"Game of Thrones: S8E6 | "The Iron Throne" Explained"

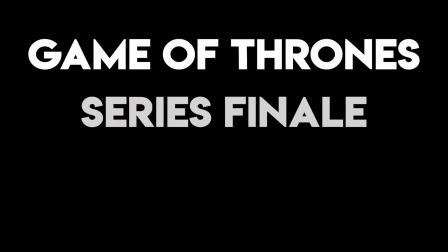(0:03)
Welcome back, everybody. Today we're discussing the Game of Thrones series finale. This finale was rightfully named the Iron Throne.
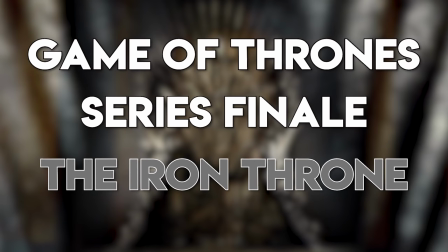(0:10)
And before we get into the video, I just want to thank everybody.
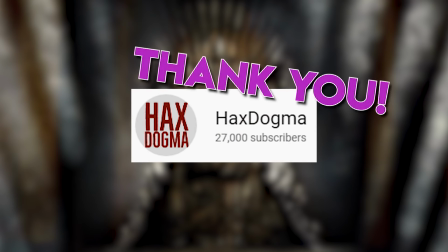(0:13)
You know, we just hit 27,000 subscribers, and I'm truly, truly grateful for all of you for making this platform possible. If you're looking for additional content on this channel, then you're in luck.
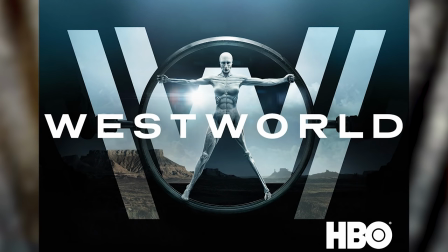(0:23)
I have many more videos currently on the master list to produce, and we'll be covering Westworld, the Lord of the Rings series, and so, so much more in the upcoming months.
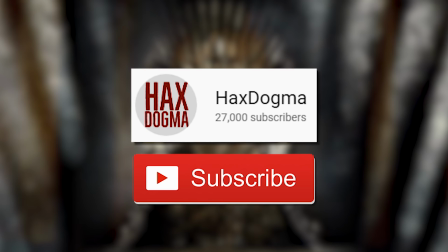(0:32)
Please be sure to click subscribe and turn notifications on to stay up to date. Without further ado, let's talk about Ghost finally getting the pats he deserves.
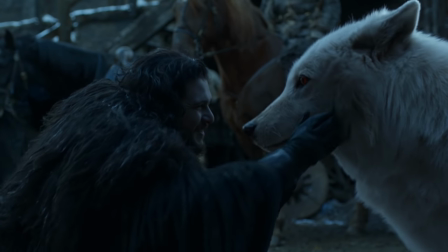(0:40)
Oh, did something else happen that you would like to discuss? Was there anything more important in this entire series than this pinnacle moment?
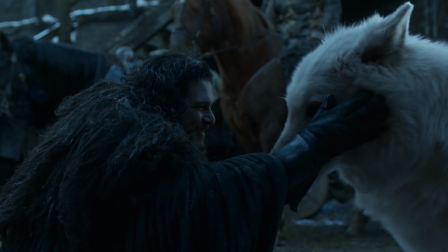(0:48)
No? Awesome. Because that's actually all I care to talk about. This idea keeps creeping into my mind that if the last 80 minutes of this show would have just been John giving Ghost head scratches that he deserves,
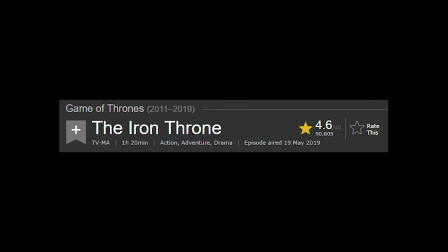(0:59)
it undoubtedly would have gotten a higher rating than 4.6. I'm not angry. I'm not upset.
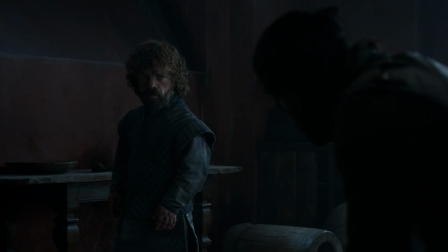(1:04)
Nothing in the finale has me up in arms. I don't hate the final moments. I'm not distraught over plot points or loose ends.
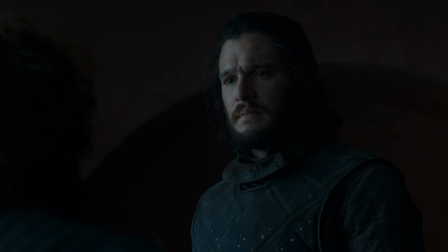(1:11)
I'm just numb. I wasn't moved beyond words nor taken back by incredible moments like previous season finales delivered. I just experienced it, and the screen went black. Now, there are some issues that I do have that I'll point out when they come, but I don't know.
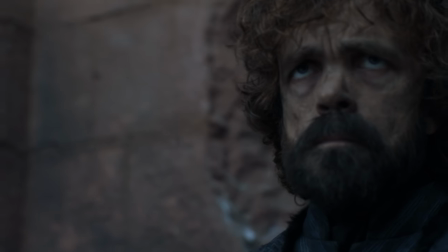(1:24)
Perhaps this feeling is just the shock of our dearly beloved finally being over. But let's get into it now and try to figure out our collective thoughts overall.
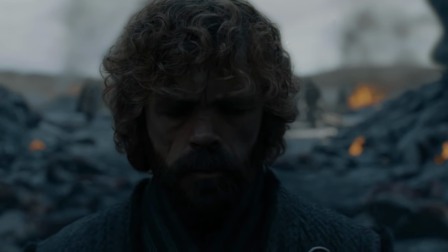(1:32)
The episode begins with the grim Tyrion walking through the broken city of King's Landing, followed by Jon and Davos.
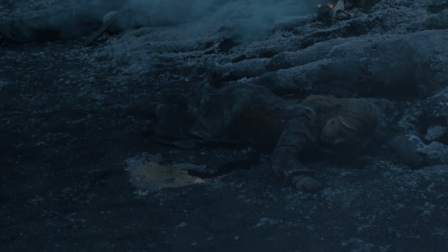(1:38)
His eyes stayed glued to the ground, not holding his head high like the Tyrion of old, but slowly walking through the outcome of his actions.
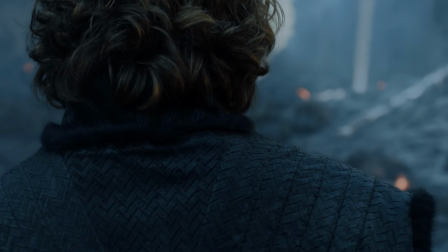(1:45)
He's ashamed of what his queen has done to this place. He's ashamed of what he's done to this place.
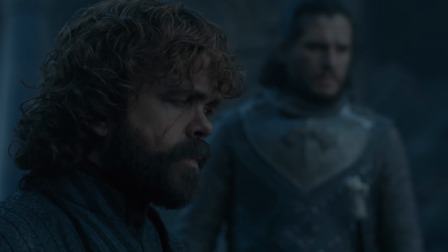(1:50)
Tyrion tries to leave, and Jon expresses that it's not safe, that he's worried about the Unsullied and Dothraki soldiers that he witnessed on a rampage last episode.
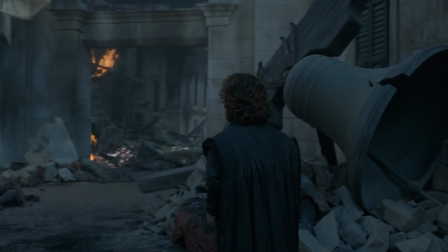(1:59)
He passes a cracked bell on his way to the keep, symbolizing that Dany didn't just destroy the city, she destroyed their ability to give up. They would succumb to her merciless slaughter without quarter, and the next scene enforces that.
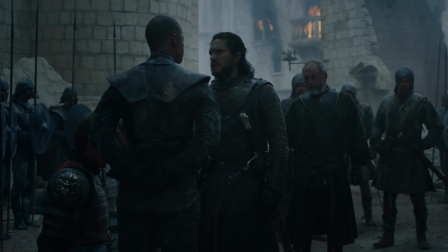(2:12)
Grey Worm executes the Lannister soldiers that had just given up, and Jon pleads to stop this insanity, but ultimately concedes.
How much more defeated do you want them to be? They're on their knees. They are breathing. Look around you, friend.
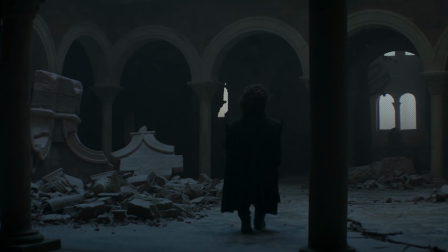(2:25) We won.
Tyrion walks through the tattered map room, a crack cutting through the neck of Westeros, showing the destruction that Dany has brought to this land,
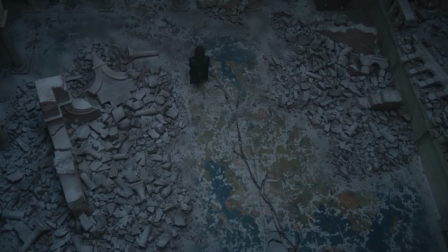(2:34)
also showing a symbolic divide that now exists with the people who survived this Targaryen coming to power.
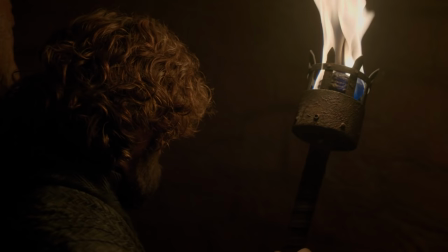(2:40)
Tyrion slowly consumes screen time and goes to find his brother and sister crushed under rubble,
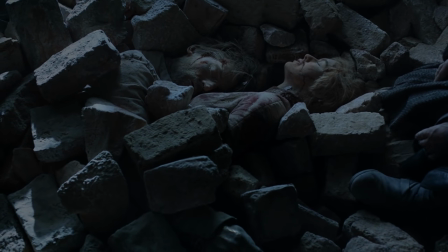(2:45)
the golden lion's hand sticking out of the bricks, and his brother's last moment spent with the person that he loved most.
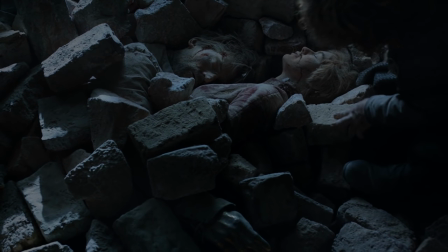(2:51)
I believe that in this moment, Tyrion realizes that his attempt to save his brother ultimately led to this scene.
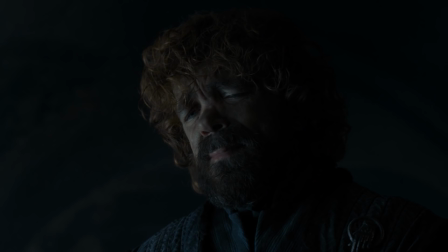(2:57)
Torn between the solace of them being together in the end, and the anguish that his actions caused him to be the last remaining Lannister,
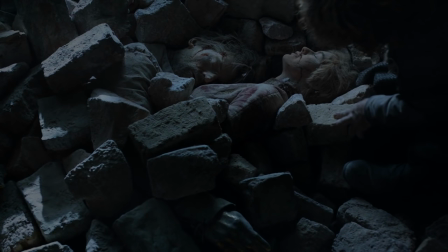(3:05)
Cersei and Jaime leave this world just as they entered it, together.
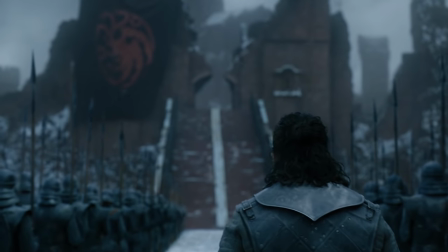(3:09)
Arya and Jon walk to the newly affirmed queen, Dothraki somehow regenerating their numbers through photosynthesis or Westworld host printing,
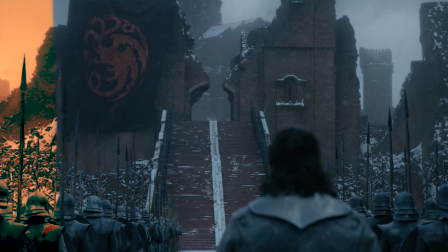(3:17)
and the picture here is one of tyranny, one of delusional victory.
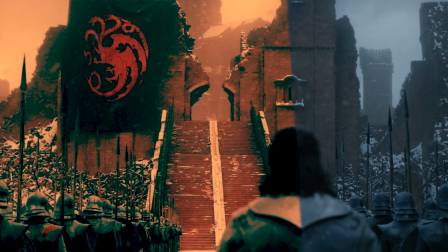(3:21)
Starting with Jon's approach of this massive building draped in a Targaryen flag, we're reminded of why this building was red in the first place.
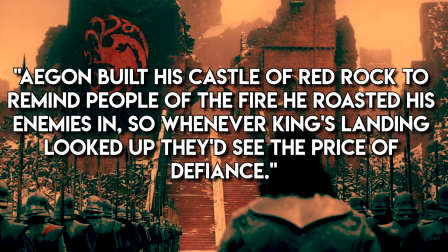(3:29)
Aegon built his castle of red rock to remind the people of the fire that he roasted his enemies in, so whenever King's Landing looked up, they would see the price of defiance. Joffrey Baratheon.
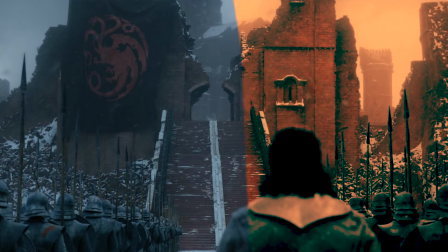(3:40)
I don't think any quote better fits why we see this shot as Jon looks on, about to climb the stairs that he helped conquer.
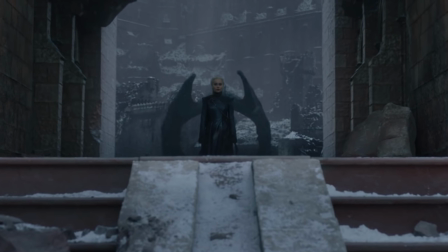(3:46)
We get this wicked shot showing Dany, and imagery-wise, it's stunning, but it's also cool for another reason.
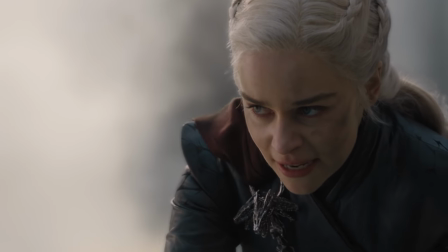(3:53)
The last time we saw her was the mental break she had as the bell sounded. The entire time she burned the city, we never got a shot of her riding anymore.
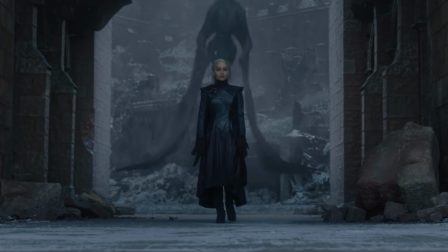(4:01)
Now that she emerges from the dragon with dragon wings flying toward the heavens, it's almost like she was the dragon in those scenes,
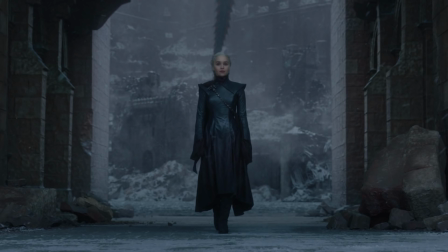(4:09)
like we were supposed to divest from her as a person and just witness her as the destructive force that dragons present, which ultimately is what's happening, and another push to her as the villain in this series.
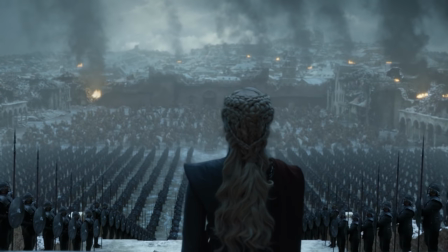(4:21)
She stands over the remnants of her city, delivering an impressive speech that can be best summarized in one simple word.
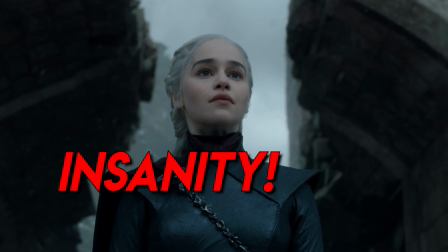(4:28)
Insanity. People to this day tell me that she isn't the Mad Queen, yet she just delivered a speech that compared what she did to a successful liberation of the oppressed. She stands on countless dead innocents, and proudly swears that she would bring this liberation to the rest of the world.
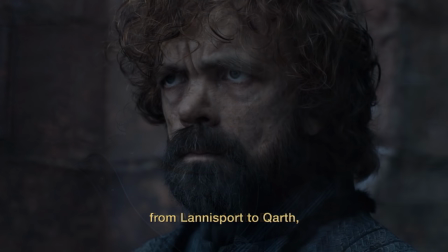(4:44)
The shots of Jon and Tyrion are important here. It shows that they are contemplating her words carefully.
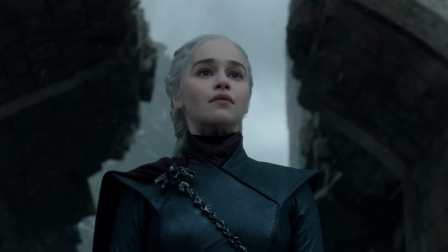(4:50)
Tyrion, maybe more than Jon in this case, because she's speaking a foreign language to him.
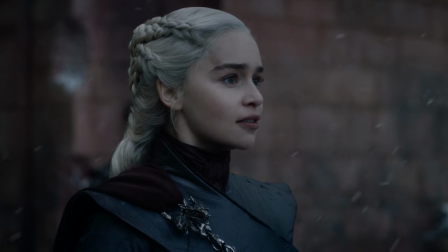(4:54)
But look at his ears perk up as soon as she says Winterfell.
Enter Velva Dornot!
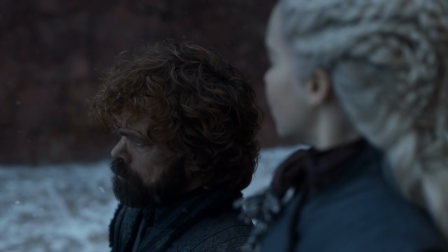(5:03)
Tyrion comes forward and admits to setting his brother free. It's the honorable thing to do here because he publicly denounces his position as Hand of the Queen.
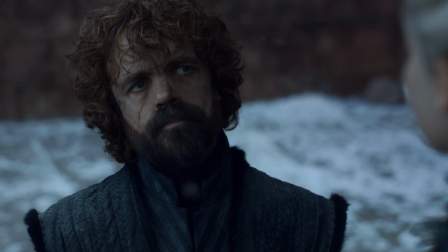(5:12)
He throws the golden pin, symbolizing the position of power, down from the high stairs that they stand on to the feet of the soldiers below.
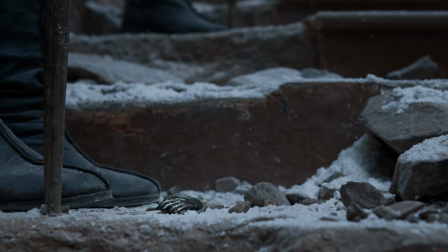(5:19)
It means nothing anymore if a queen won't listen to her advisors, so he discards it.
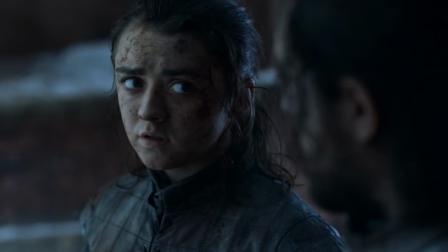(5:25)
Arya gives additional insight to Jon that her sisters may not be safe with this new ruler, but the real persuasion comes next, when Tyrion and Jon talk with each other.
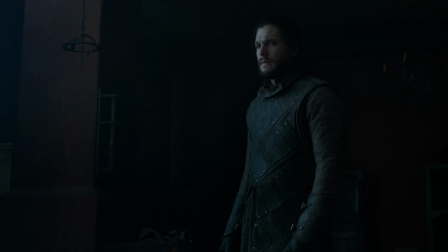(5:34)
We know the outcome, and other than a few sharp lines, nothing really needs to be dissected. Jon was convinced to kill Dany here. Something that I do want to note is that Jon states, love is the death of duty, and Tyrion replies that sometimes duty is the death of love.
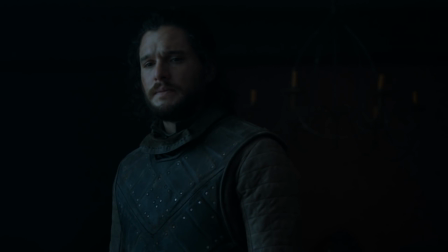(5:49)
What Jon is really saying here is that love blinds him, and it makes knowing what his duty is difficult.
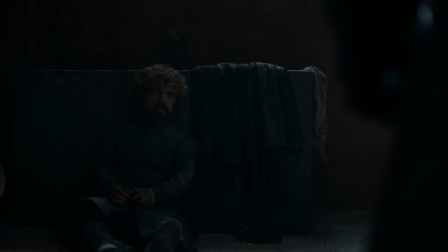(5:55)
Tyrion states that perhaps it is your duty just to kill Dany, to kill your love for the greater good. This line was first delivered by Maester Aemon at Castle Black, of which I think this clip here perfectly sums up why we get the scene that we did.
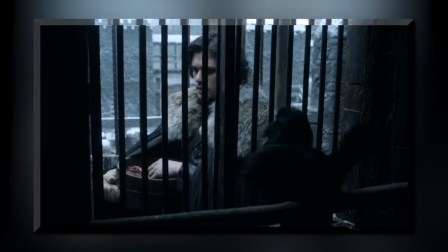(6:09) Love is the death of duty.
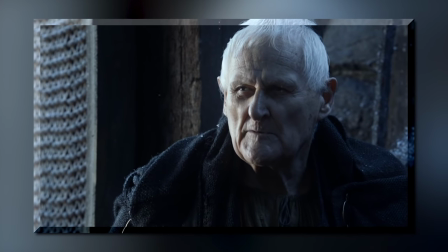(6:12) If the day should ever come when your Lord Father was forced to choose between honor on the one hand and those he loves on the other, what would he do?
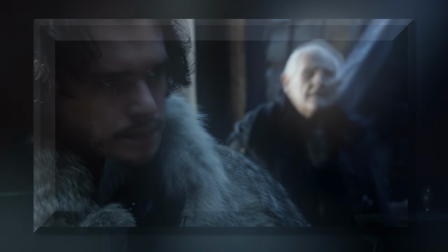(6:21) He'd do whatever was right, no matter what.
Jon has to choose, duty or love.
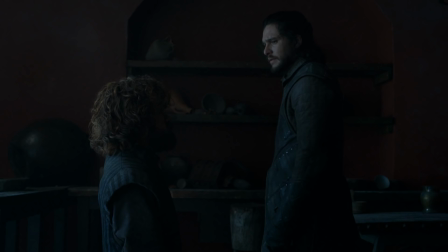(6:27)
Also noting in this interaction that otherwise, Jon would someday be on the same chopping block as Tyrion, and his sisters would likely be at risk as well. I was a little thrown off while watching that these two were able to have such a long conversation together, that this revelation was able to take place, but I don't know.
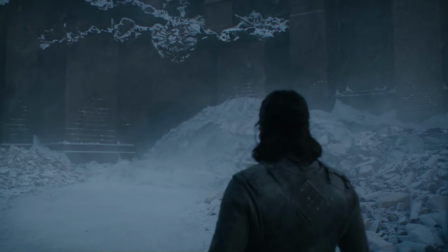(6:44)
Next we come to Jon approaching Dany. Drogon is resting under a mountain of snow as he approaches the throne room, and I loved this scene.
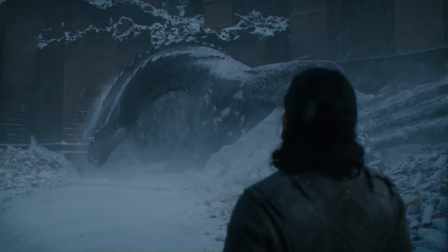(6:52)
Seeing him come out from underneath of that snow put the biggest smile on my face. I'm not even sure why, honestly.
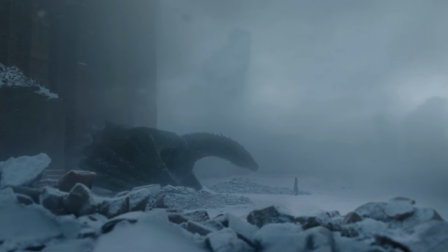(6:58)
Perhaps this is just giving the mighty beast other real-world traits that we can relate to.
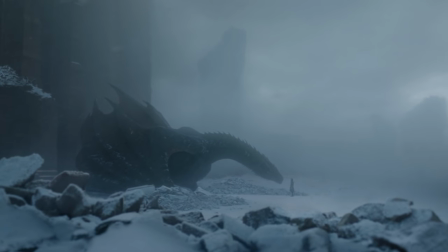(7:03)
Not just a mythical creature, but more of a silly dog sleeping in silly places. It even sniffs Jon to make sure that he was okay, and Drogon ultimately allows him to enter.
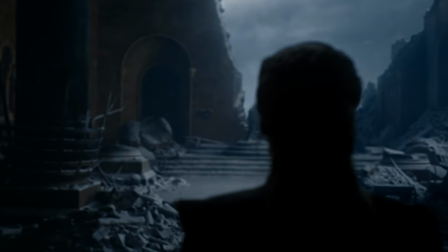(7:13)
We next see Dany entering what is left of the Great Hall.
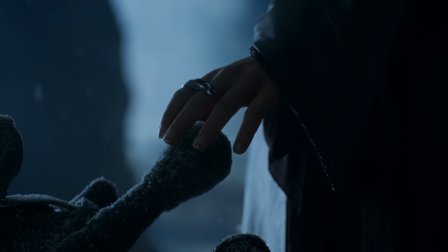(7:16)
Her visions in the House of the Undying come true, but this time she touches the thing that she has so longed to acquire.
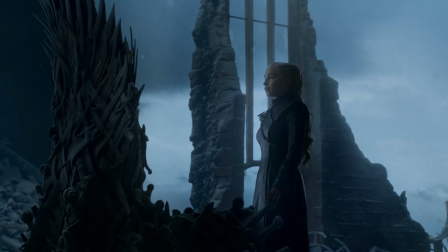(7:23)
A nice place to sit with lower lumbar support.
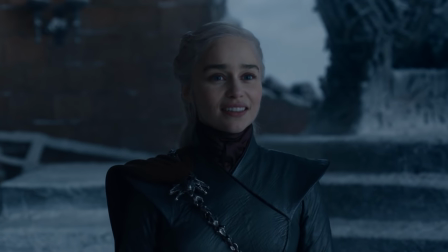(7:26)
Dany talks about how the throne was much smaller than she imagined, a subtle push that this victory isn't exactly how she saw things going.
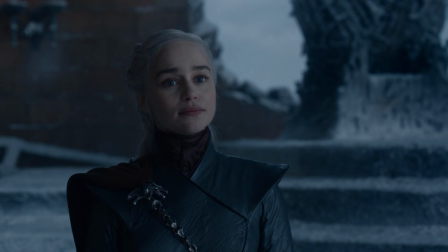(7:33)
Also that perhaps now that she has the throne, it's still not enough.
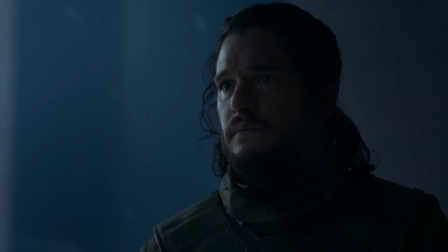(7:37)
Seeing it manifested before her makes her realize that it is just a chair, and the rest of the world still calls out for liberation.
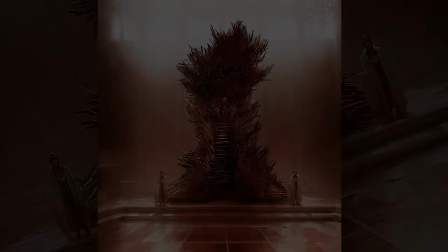(7:44)
In the books, however, the throne is this massive structure, and looks more like this.
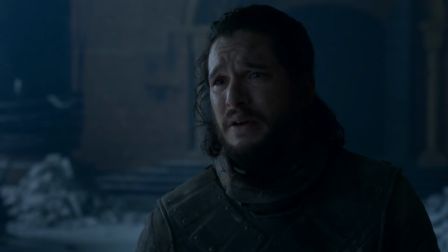(7:48)
Jon begs Dany to forgive Tyrion, to forgive the oath the Lannister soldiers made to Cersei, and she refuses to spare any of them. Mercy isn't a thing to her anymore, and honestly, this prediction made me happiest of all.
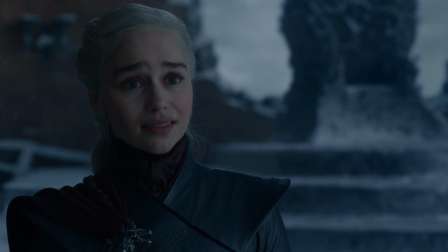(8:01)
She has constantly needed to be reminded to be merciful.